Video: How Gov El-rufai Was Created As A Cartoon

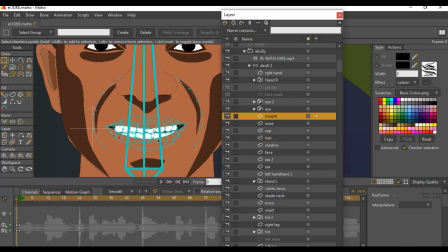486s
So if we go into the mouth, you can see what I did here is the line, this line that
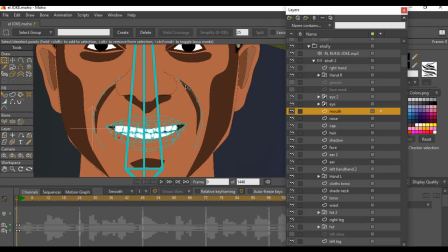494s
moves from the nose, that shows you the cheeks of the character, this curve you see here, you know, I added it also with the mouth, so that while I'm creating the animation of the mouth, there is this motion of, you feel like the face and everything is moving together.
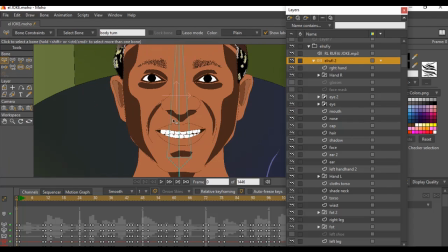513s
Alright, so if I go to this to the main character here, and I move the mouth, you will notice
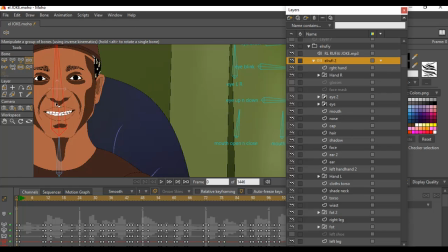523s
how the lines, take note of these lines you see here, how they move also with the character. So it gives you the notion of, while I was creating the smart bone for it,
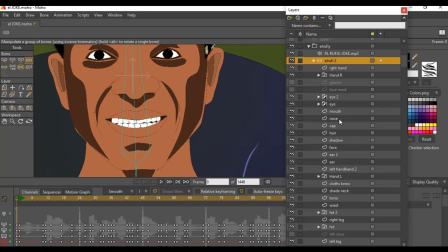534s
I made sure I created that action in there, so that the mouth can move easily and looks real,
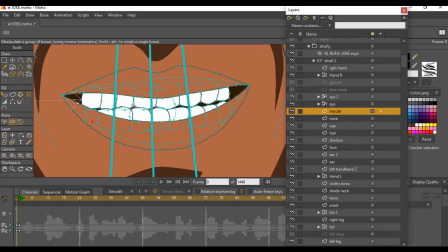541s
much more real. Alright, so the way I created the mouth is actually very simple. It's on one vector layer, so I lap all of them into themselves. So we have our teeth, we have our lip, and we have our tongue inside.
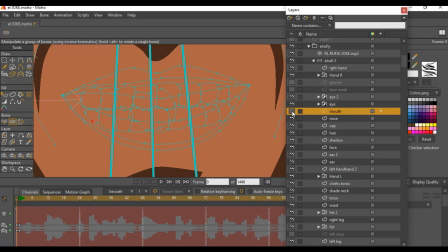559s
Alright, so, and I can turn off the mouth, and you see there is no more mouth on the character.
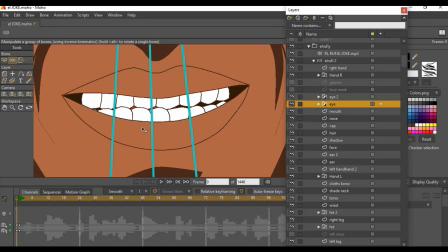566s
Alright, so the mouth is placed there by itself. Okay, so that is that for that,
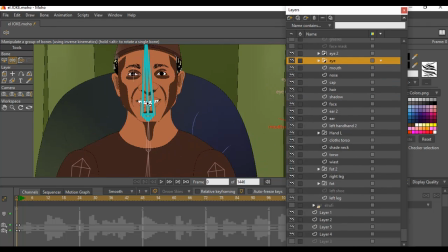574s
and I think the rest you should understand a bit.
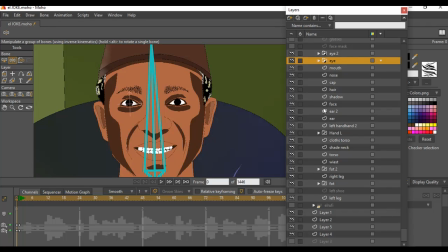579s
The ears, we had to create that, we draw that in there,
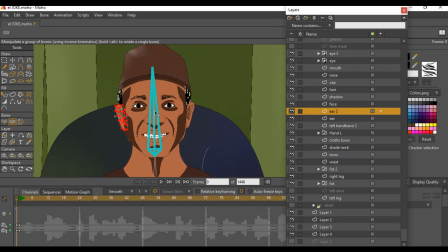583s
and all this was created by tracing out from an original picture of the character.
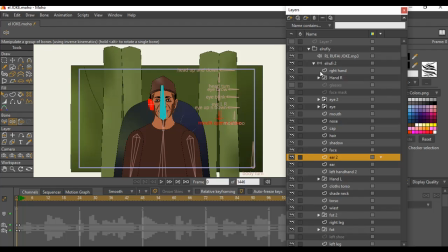591s
I don't think I have it here anymore. I had to trace him out from that original picture.
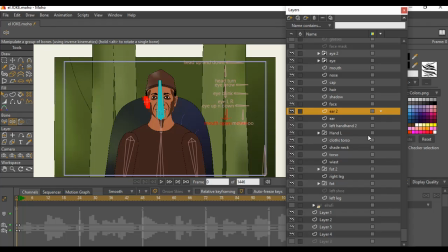598s
That's how I was able to get to this.
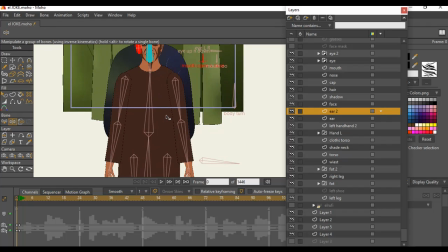601s
Okay, then The torso, you know, pretty basic and simple.
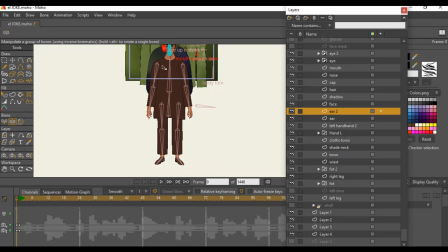608s
You know, is a man standing, and you could see how I drew out my bones. I boned the character. Pretty basic boning.
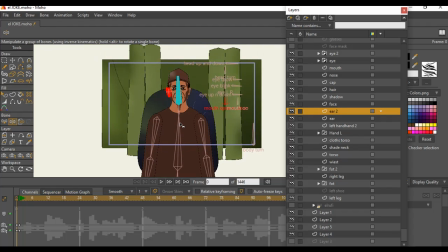618s
If you have been following my tutorials, you will notice this is the way I try to bone my character for simplicity's sake.
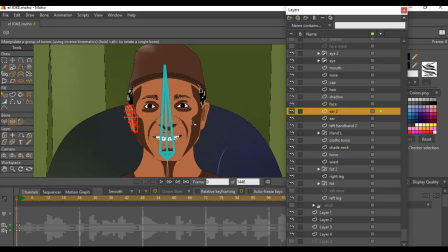624s
Okay, no too much complexity. All right. So you may be wondering how I got the hair to be white here and so on.
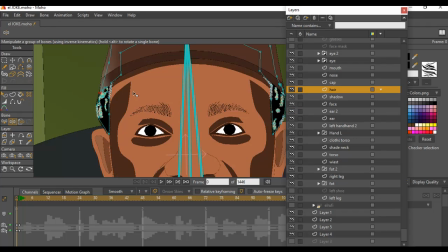633s
All I had to do was just highlight certain parts of the hair like this. I could highlight this part, let's say from this part to this part, and all I had to do was to go in here. I'll click on this create shape tool,
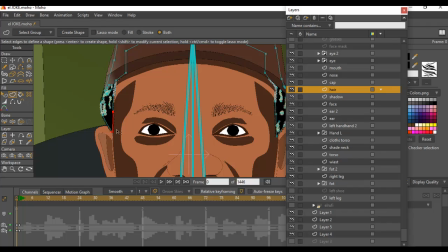651s
select this shape here, then I'll come to my
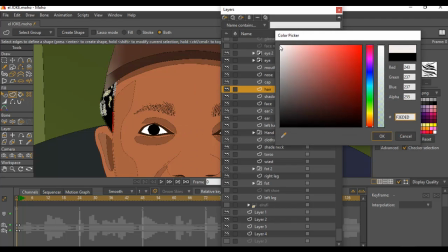657s
fill tool for the line width, and I'll change it to white or whatever color I want it to be.
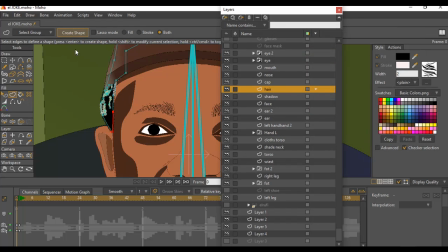664s
Then I'll hit OK, and I'll create shape. So automatically you can see it turns to white.
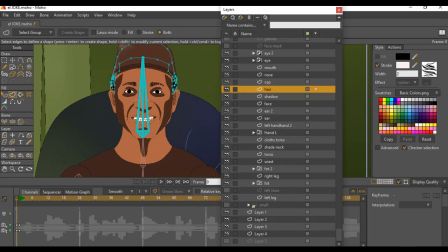672s
Alright, so and it just blends. Since it's a brush tool, everything just looks okay.
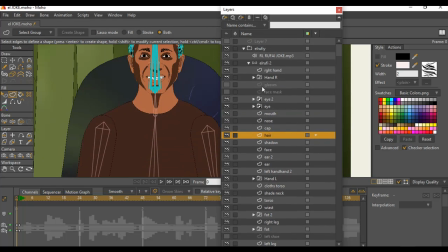680s
So when it comes to the animation itself,
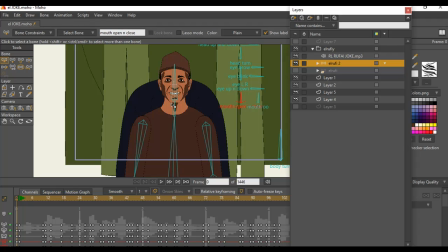684s
I mean, that is up to you to really know how to create your animations.
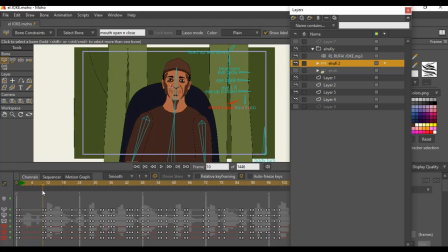693s
These are the animations I have here for the character and the way he moves, and I try to mimic the way he acts in real life. I watched a couple of his videos to see how he bends and turns, so I just try to mimic that a bit.
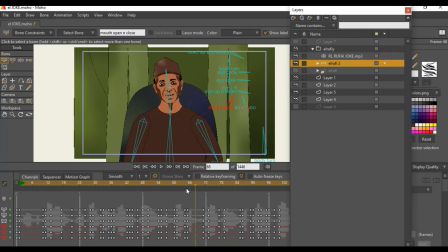710s
It's not like 100%, but at least let's say 30 to 40% of how he moves to the way he speaks. So I try to imitate that in the animation, just to give it that natural feel.
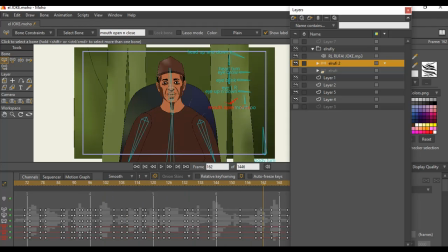728s
And since we have all those head tones and everything in there, everything looks really great.
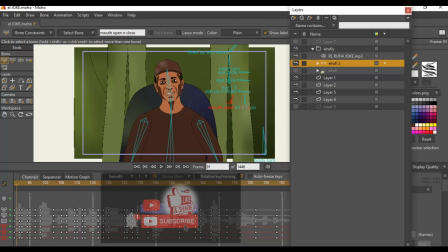734s
Okay, so also you could see I added some fill light here for the cap and for the hand also. Let's go back to our render.
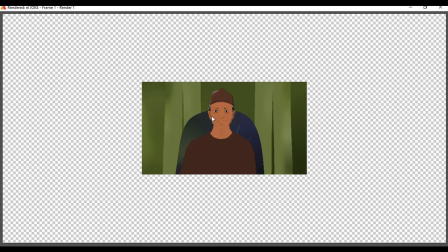746s
So you could see some light white light here, and I also added to the face, but very light ones that you can't really tell.
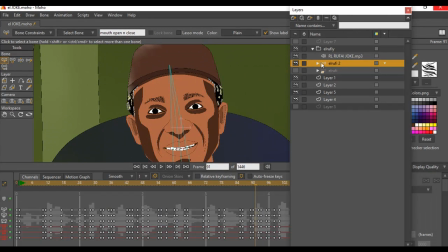755s
How I did that was using my color pick tool to add those lights. So if I go to the cap right now,
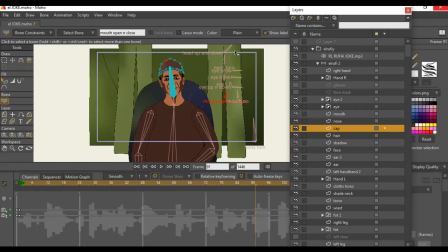765s
so because there's a contrast here it's much more lighter than this part, so I had to add a little bit of lightening there.
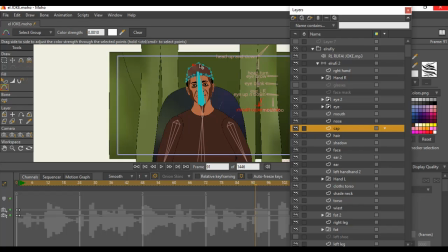772s
So I use my color picker tool, this one. You can check the other video. I already explained how to use the color picker tool, so all I did was use it here to add this light in the animation. Okay, so the same thing for the background.
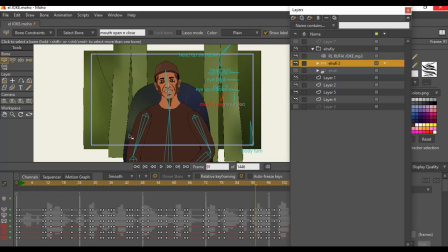792s
Everything you see on the background is not gradient out, it's actually the color picker tool I used to make this background. I use the color picker tool to add these shades to each cloth at the background here. Also the main background itself, this large one,
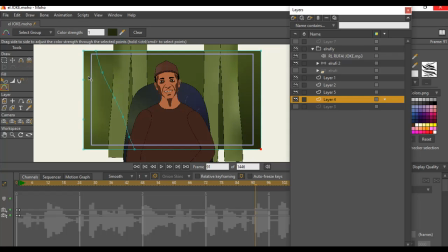812s
I use the color picker tool to make it darker and lighter by just hitting this point here and adding
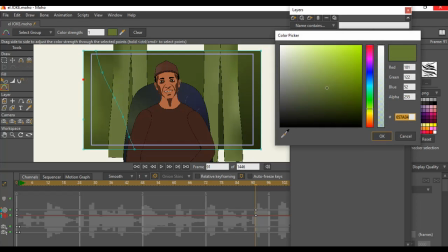820s
the color tool, picking the color green that I want from here and whichever,
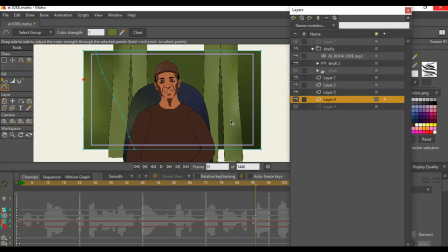825s
and you know, I just added in and made it more interesting to watch.
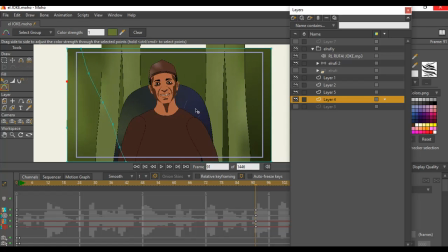830s
And since he's a Nigerian, his background needs to be a bit green, I know, and this looks like military green, isn't it? Yeah. So well, that is how I had created.
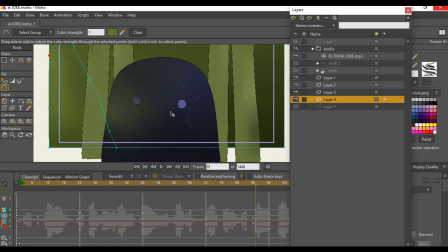842s
And also the chair, so let me turn him off, and also the chair that he's sitting on, or looks like he's sitting on.
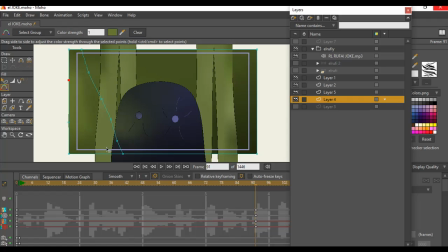850s
Since the shot we have here is a medium shot, so I made it to look as if he's actually sitting on a chair.
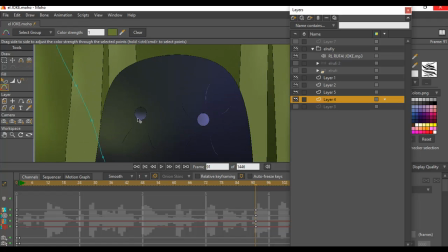858s
So the same thing, I used the color pick tool to add all these colors you see here on the chair. So it's not gradient, it's actually the color pick tool, and I soften it out using the color strength. So do check out the other videos I have out there
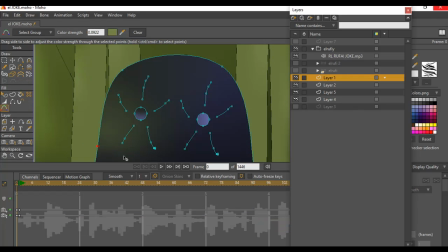878s
that I explained the color pick tool and how to use it.
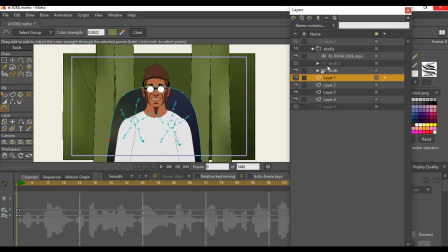884s
Alright, so with that being said, that is how I created this amazing simple animation.
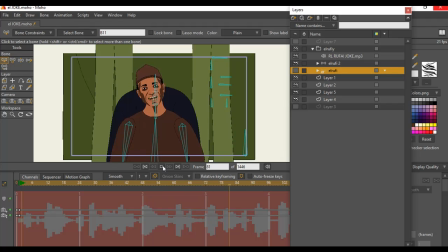895s
That is how I created this amazing simple animation, and we have it. there you go.
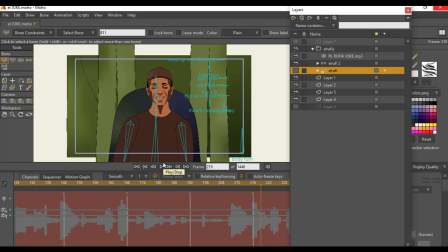902s
So I want you to go ahead and like my tutorials, share it if you feel it's interesting and you understand. Whatever you don't understand, please feel free to contact me via Facebook, WhatsApp, or Gmail, or on YouTube here, and I will do my best to
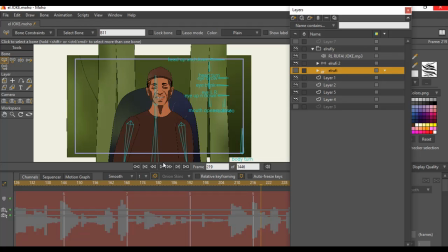923s
inspire, empower, and give you more knowledge that I have, because I'm also learning and I don't know everything.
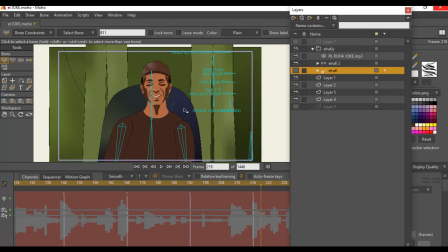930s
And I will also be glad if you could teach me one or two things.
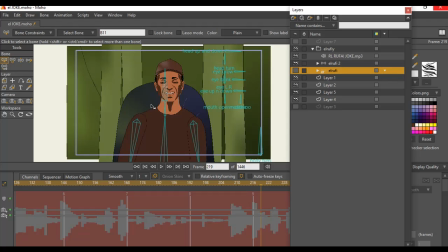934s
So let's keep the work alive and keep making great stories, doing Africa proud, and making great animations. Please, please, please subscribe to my channel. Help me get to 100,000 followers, and let's make great stuff happen.
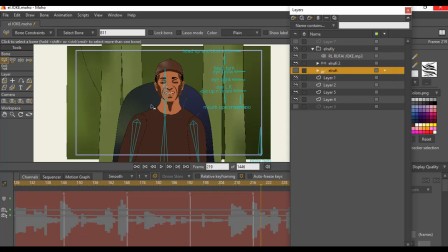952s
See you in the next upcoming video.
Look, I never really had love before.
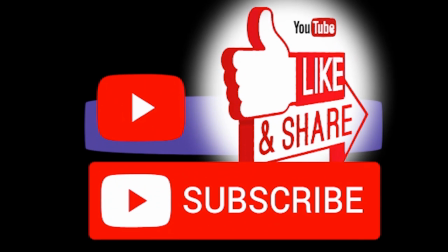957s I just wanna make you